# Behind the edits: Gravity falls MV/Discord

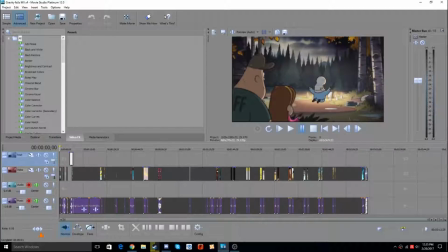[0:10]
Alright, what's up? So, it's been a while since I did a voice commentary, and it's mostly because I haven't been really getting good at it.
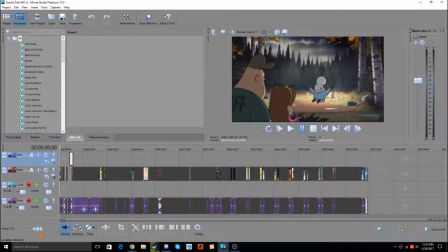[0:24]
It's mostly because I haven't really had anything to talk about or have been really good at commentating recently, and it's kind of been sucking. so today i'm going to be talking about my gravity falls uh mv
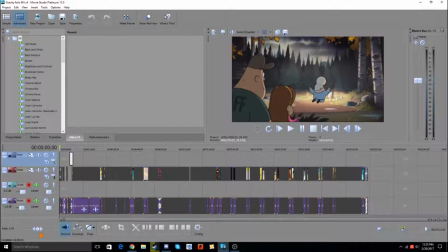[0:42]
that i made or amv whatever you want to call it and today i'm going to be talking about the makings of it and this is something i kind of want to do like just look at it behind the scenes what i try what i tried to do to make it good and looking back at it i thought it was pretty good actually whenever i made it i wouldn't say
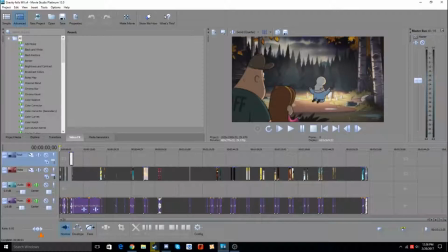[1:02]
these kinds of things aren't hard to make they're just it just takes a little bit of time to learn i want to really call this like say this is how i learned much about sony vegas because the only thing i really learned about it is is uh the tv
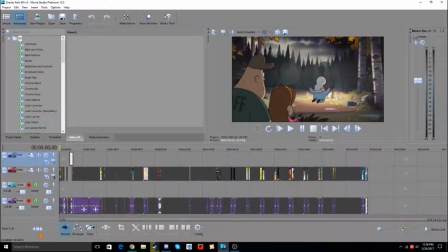[1:18]
simulator effect and that effect i used that that one a lot i used it in the last half of my mv and so
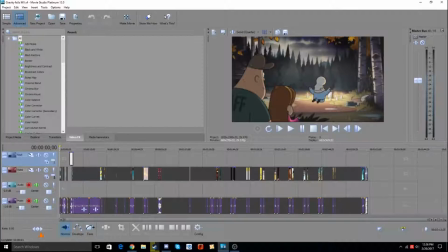[1:31]
So, I'll just like, I guess I can walk people through this, like how I did it, so people can learn off of me, I guess. It's not really that hard. In fact, I didn't even use this track right here. I don't even know why I have it right here.
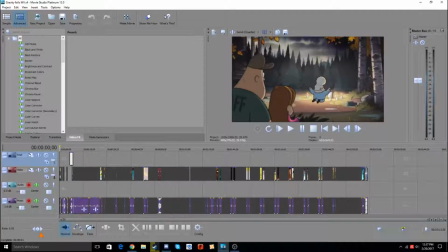[1:47]
I remember when I first used Movie Studio Platinum, it had already three, like whenever you boot it up, it already had three, these four tracks right here. text video audio and music and I thought and before I didn't know that the text track was actually a video track so I learned something right
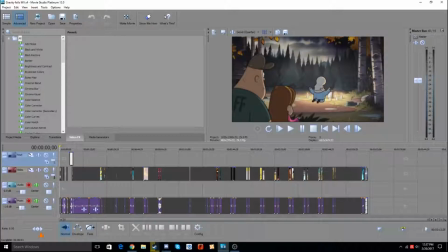[2:05]
there and I didn't know the audio and the music were kind of different it's just yeah they just put it there just to help you I guess it kind of helped you learn but that's not the point right now I mean really in this video I only use three tracks the this video
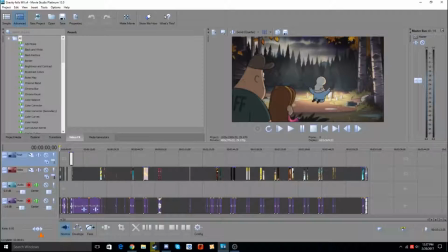[2:22]
track this two video tracks and one music track this track has no reason to be here actually
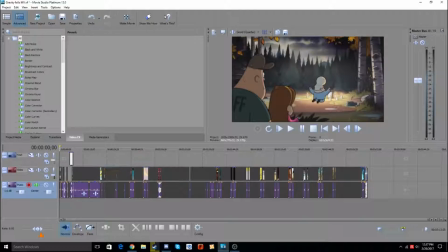[2:27]
um maybe i'll just go ahead and delete it right now yeah that's much better all right um so uh let me just go through the video and i'll just probably commentate through how it was well
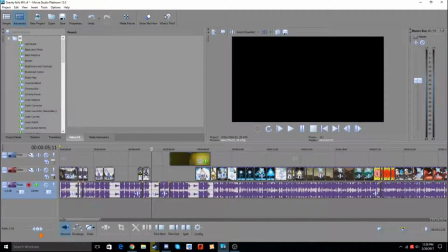[2:46]
i mean i learned a little bit right here i i kind of learned that or i kind of had this editing trick that to do this little
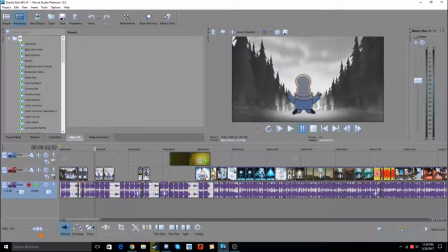[2:55]
fading out thing but use that as like kind of a beat sort of
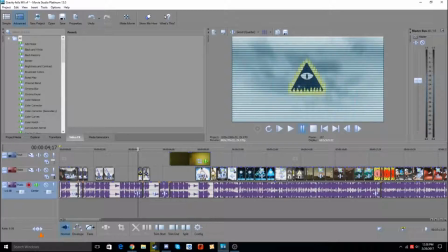[3:00]
so flash it like it fades out and i cut it right there
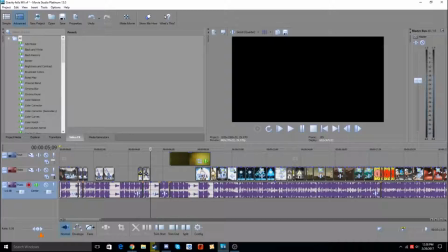[3:05]
in the middle so i can put two fades out right there and
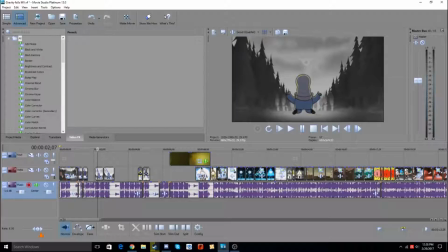[3:09]
for this first part i just used the gideon whenever
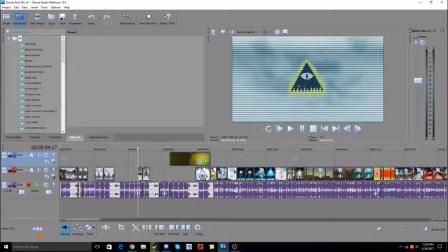[3:14]
gideon was making the deal with spill cipher so and that was the only thing i used right here and for this part i
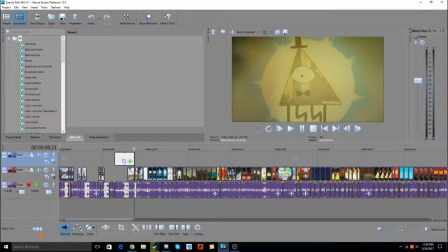[3:27]
was just originally make uh playing to make this like this fades in and it's creepy and spill cypher and he was looking ominous and all that but then i found out this little thing
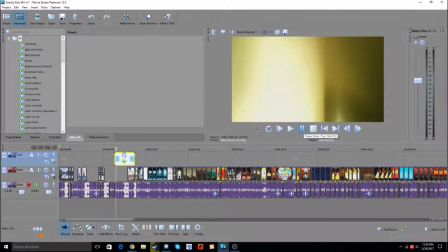[3:40]
i was trying to put this in the entire video but then i looked at it and said that's not
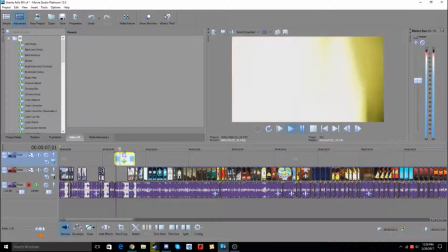[3:45]
gonna work it's gonna hide most of my effects so i accidentally found it like this and i i i ended up i can't speak I ended up do
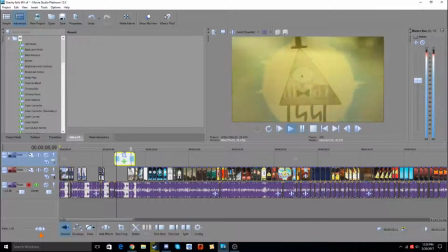[3:57]
making it to where it sort of reveals that right there and I got it turned down
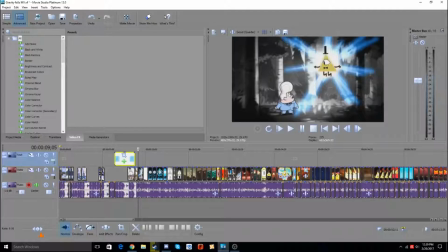[4:03]
the volume holy crap it's so loud and
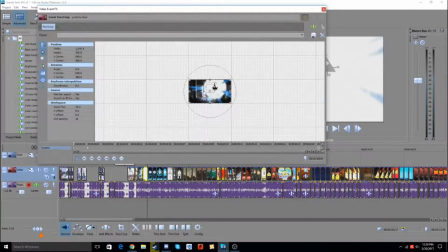[4:10]
for the beat effect right here um this is what I did I what I did was I zoomed it in a bit and
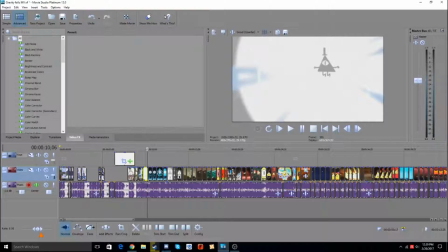[4:18]
then I zoomed it back out again to make it look like there was sort of a beat and if you don't know how pan and prop works this is how
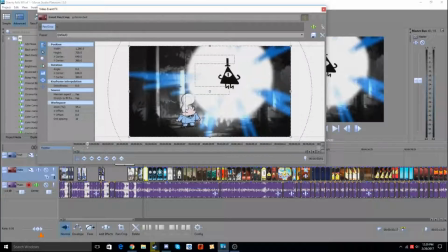[4:26]
it works there's like a two keyframes that you have right here and
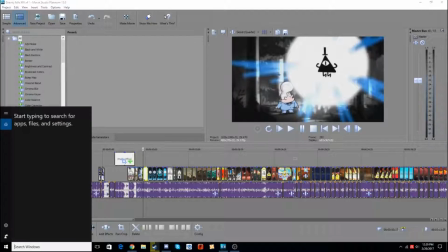[4:30]
i'm going to open up my test project from vegas pro i do realize it's
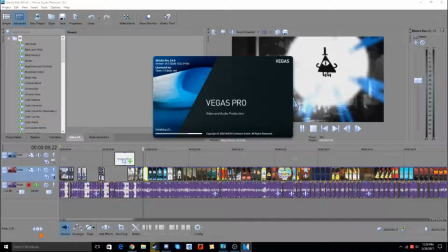[4:35]
different from movie studio platinum i was using movie studio platinum at the time i wasn't
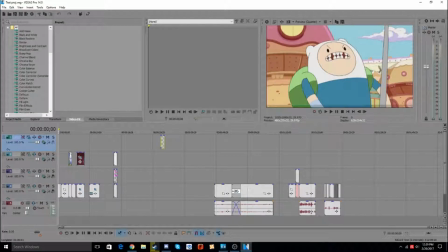[4:40]
using vegas pro and uh this is much better if you want to do some editing so I mean, Movie Studio Platinum is cheaper,
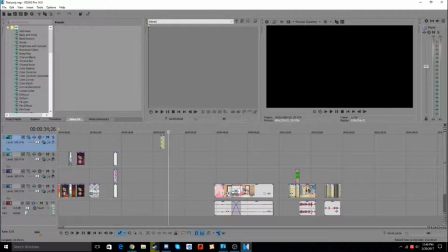[4:49]
but this one is way better than Movie Studio Platinum, so, yeah. Yeah, so how Pan and Crop works, if you don't know, is, I don't know, maybe I should just get some text right there, sample text.
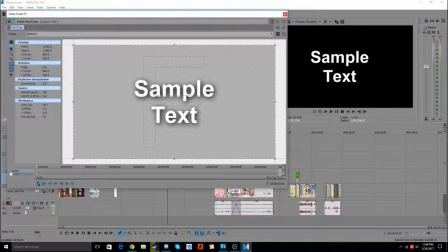[5:07]
Bit of the sample text right there. There's these two keyframes, and you can create keyframes like this.
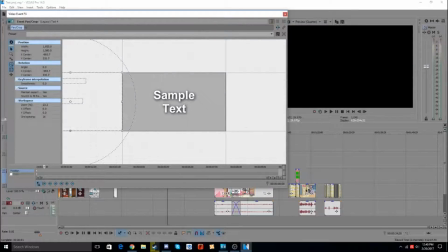[5:13]
This is what they look like. So you can put a keyframe right there and then put another keyframe right here and I'll click restore. And this is how it looks like. It kind of slides in like that. And I remember when I didn't know how this worked and I thought it was so amazing.
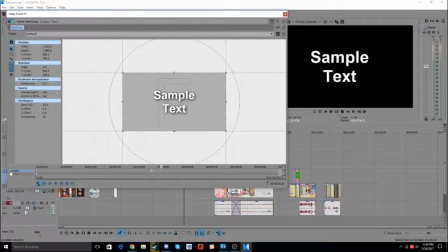[5:34]
but then looking at now it's one of the most simple effects in sony vegas and let me just say right now if you do want to make an amb i this effect just like learning how to
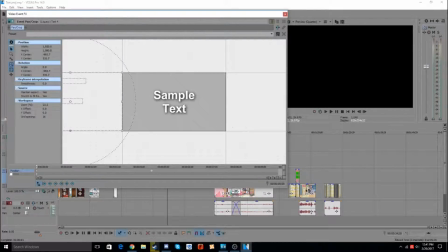[5:46]
use this pan and crop effect to your advantage is just essential and let me just say i mean i do realize is not a oh you can copy this uh yeah i didn't know that that
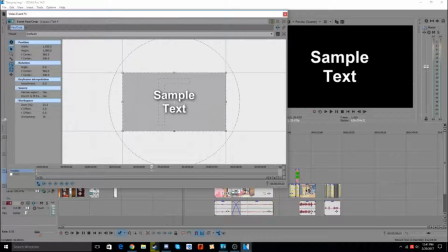[6:04]
is see i just learned something new right there like i do realize this is not tutorial video but if you do want to make an amv i suggest learning about how this works and everything and how to use this to your advantage
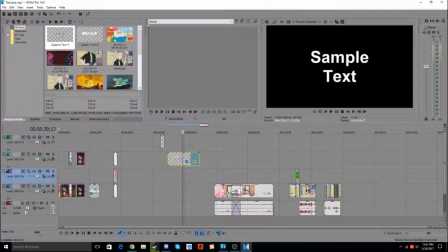[6:22]
or not just use this for cool effects and all that I won't save it right there
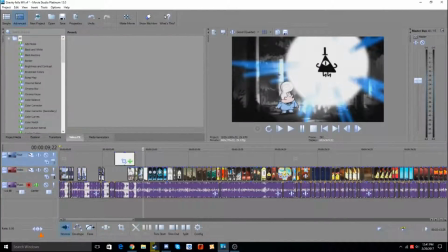[6:27]
and I do realize I went a bad line of ramble right there
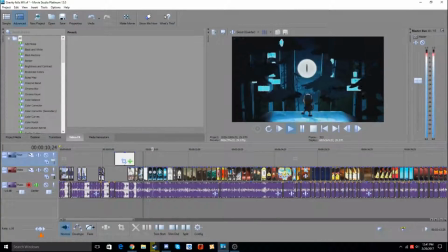[6:31]
so for this beginning part right here I kind of put it
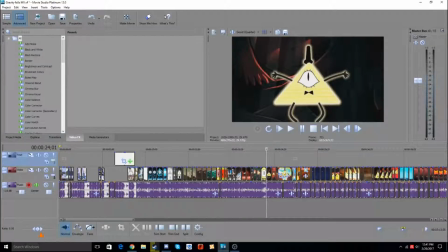[6:36]
to where it sort of introduced Bill Cipher how he was and it
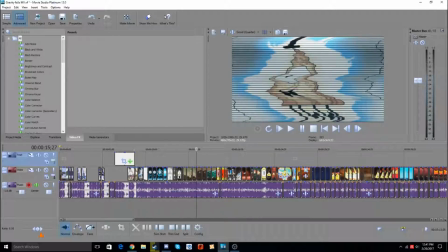[6:41]
was sort of like a this little segment was all of all the times bill
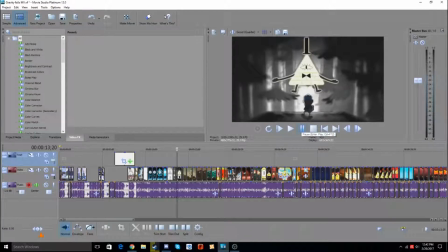[6:47]
cypher was coming into the shot and and um and the lyrics kind of match up with it because i don't like because i noticed with a lot of uh amvs that or mvs that have to do cartoon cartoons
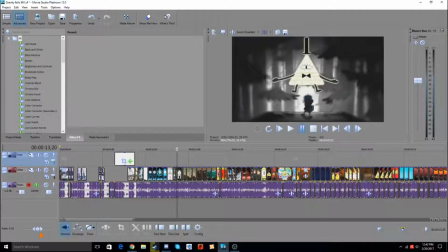[7:03]
they don't really do a good job with it they just put some random clips together don't really fit with the music me i like to fit the music with the actual thing and and have the clips fit with the music so for this so like he says something terrible is pulling string strings
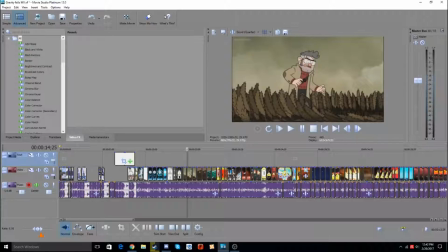[7:22]
uh something terrible something terrible going on and it kind of feels ominous in the beginning like you don't know what's going on so that's why i put all the all the times bill
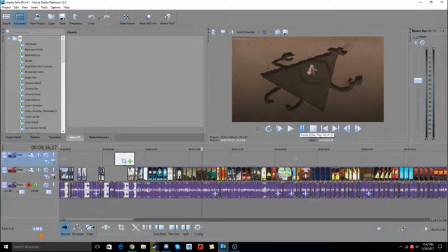[7:32]
cypher is being introduced to the characters in all times whenever he was coming into the scene
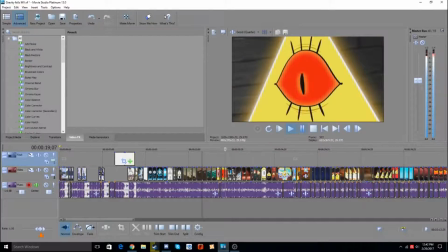[7:37]
okay so for this
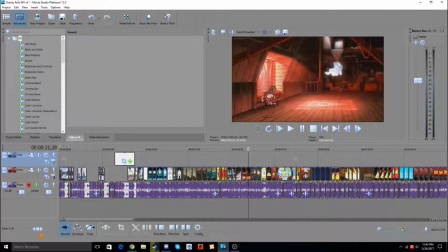[7:43]
one I don't know why but I for that lyric right there I put I can't sit Ily and no I can't move at all and that was just the fact that Dipper was pulled out his body and I guess he couldn't move in his body I don't know I probably should have put something different right there just another introduction of him um one day I might
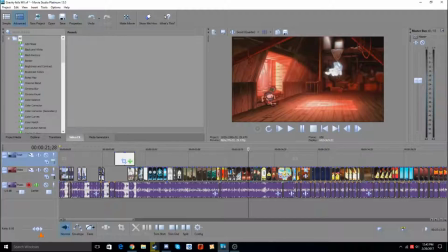[8:02]
remaster this this uh MV because I feel like it could be improved uh more than it is
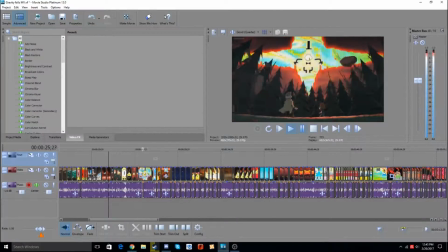[8:10]
okay so for that part right there uh what I was